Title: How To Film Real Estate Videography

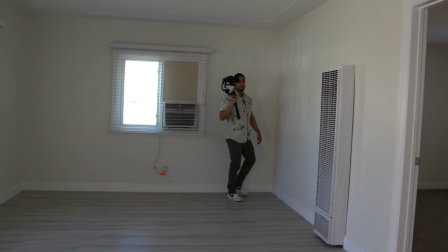[20:12]
now again coming from that direction I was able to see these three walls but buyers still were not able to see that sliding door and that wall so I'm going to make sure I guess a shot of this room from the other angle so they can see all four walls of the room
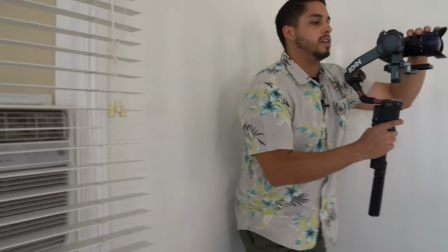[20:32]
so start in the corner here literally
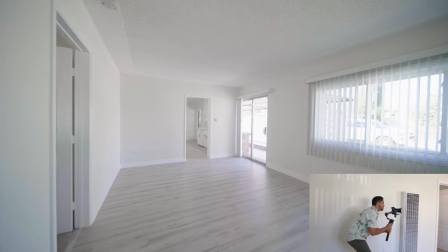[20:41]
just going to sweep in and turn to the side a little bit so you can see that sliding door.
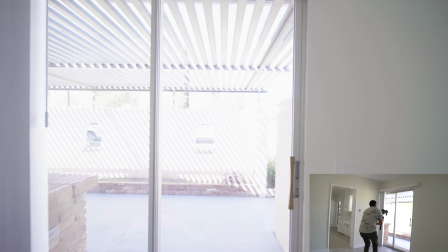[20:49]
I'm just going to walk all the way up to it in case I want to edit me going outside and I'm just going to do the same thing backwards.
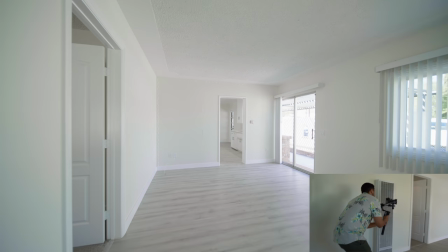[20:59]
So you'll notice my knees are bent doing like a heel to toe motion and I just come all the way back.
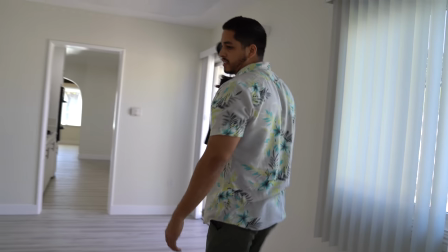[21:08]
Perfect. So now we're connecting this room to what I think is the master bedroom.
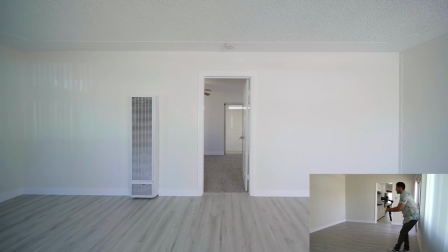[21:15]
so we'll go right in between the doorway perfectly aligned and we're going to go in and turn left
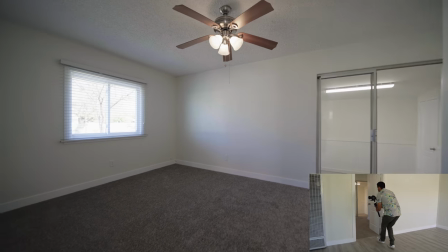[21:21]
I start turning left right before I get to the door so I want these buyers to see the bathroom is connected to the room so I'm going to open
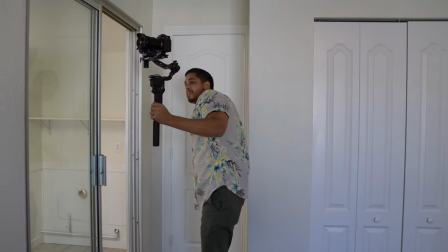[21:36]
the door if it will this
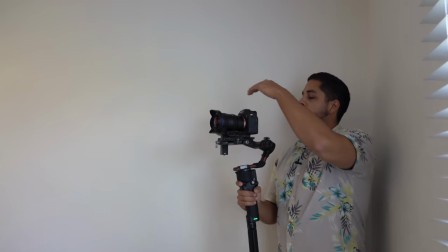[21:42]
is what I'm going to do I'm going to start right here they can see that door they can see the closet they can see the sliding door and I'm going to slowly walk towards the bathroom so I could connect these two spaces and you'll notice when I'm recording the bathroom I'm gonna get real real low because there's a big-ass mirror right there and I can't catch myself in the mirror so I'm gonna start high and I'm gonna start
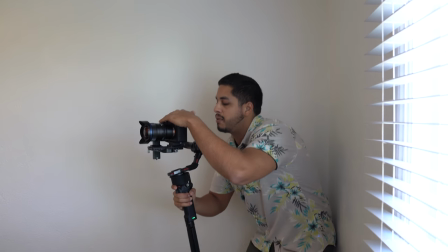[22:03]
walking real low so there's a little bit of a workout here this
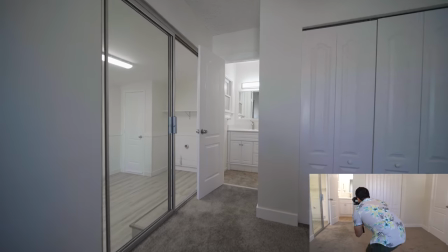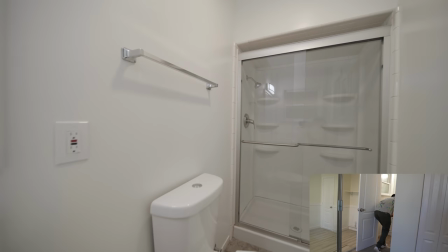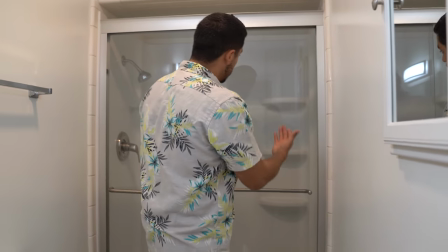[22:21]
sliding door here on the shower is glass so you can clearly see a reflection in it so what I'm gonna do is I'm going to open it up
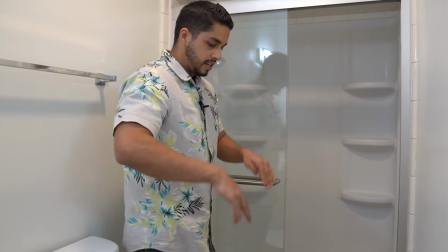[22:28]
and as long as I record this shower and I stay on that side it won't catch my reflection so I'm going to do the shot I just did only I'm going to go backwards this time all right so
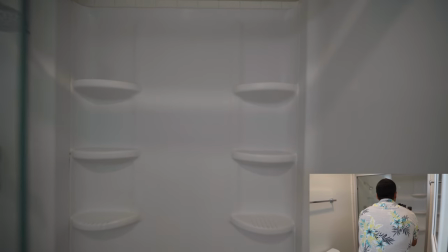[22:43]
I'll start all the way up here I'm going to come backwards in three two one
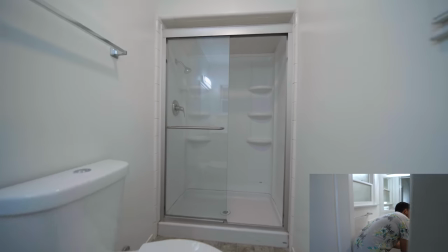[22:50]
come low boom
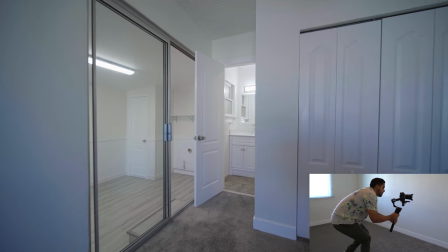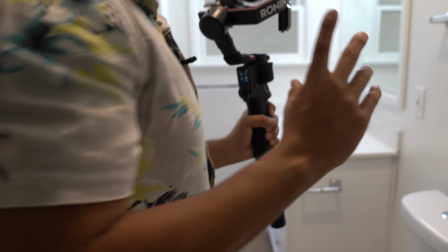[23:02]
all right I'm going to get one more shot of this bathroom
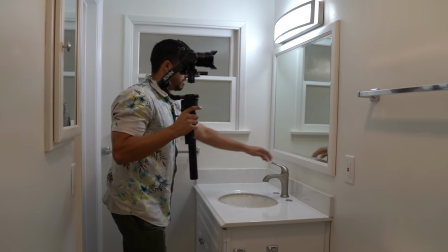[23:06]
i'm going to close the door and i'm just going to record this like little vanity sink thing from another angle just in case
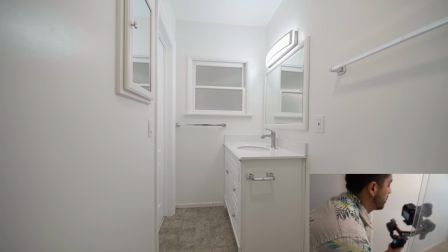[23:14]
so i'll start down here i'm just going to push forward and turn my camera to the right boom that's it now lastly we have this weird like patio room addition thing i guess it's a bedroom so i'm just going to walk from right here out the sliding door and kind of showcase the room as I did this one.
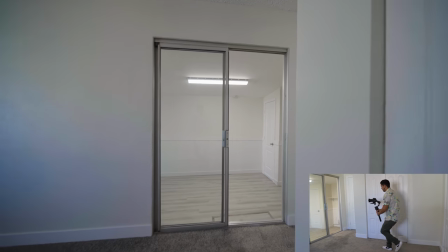[23:44]
So start right here. Let's go ahead and walk through that sliding door, turning the camera left.
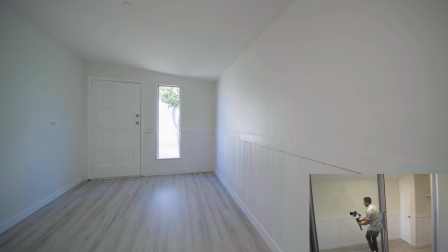All right, perfect. So I guess this is a laundry room because we have laundry connections there.
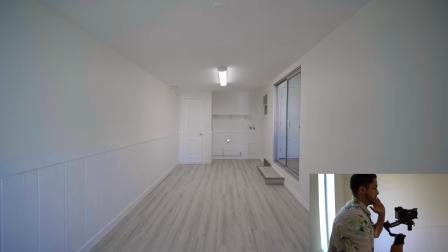[24:05]
And I'm just going to go ahead and do a one point shot. So I'm just going to walk straight into that room from right here.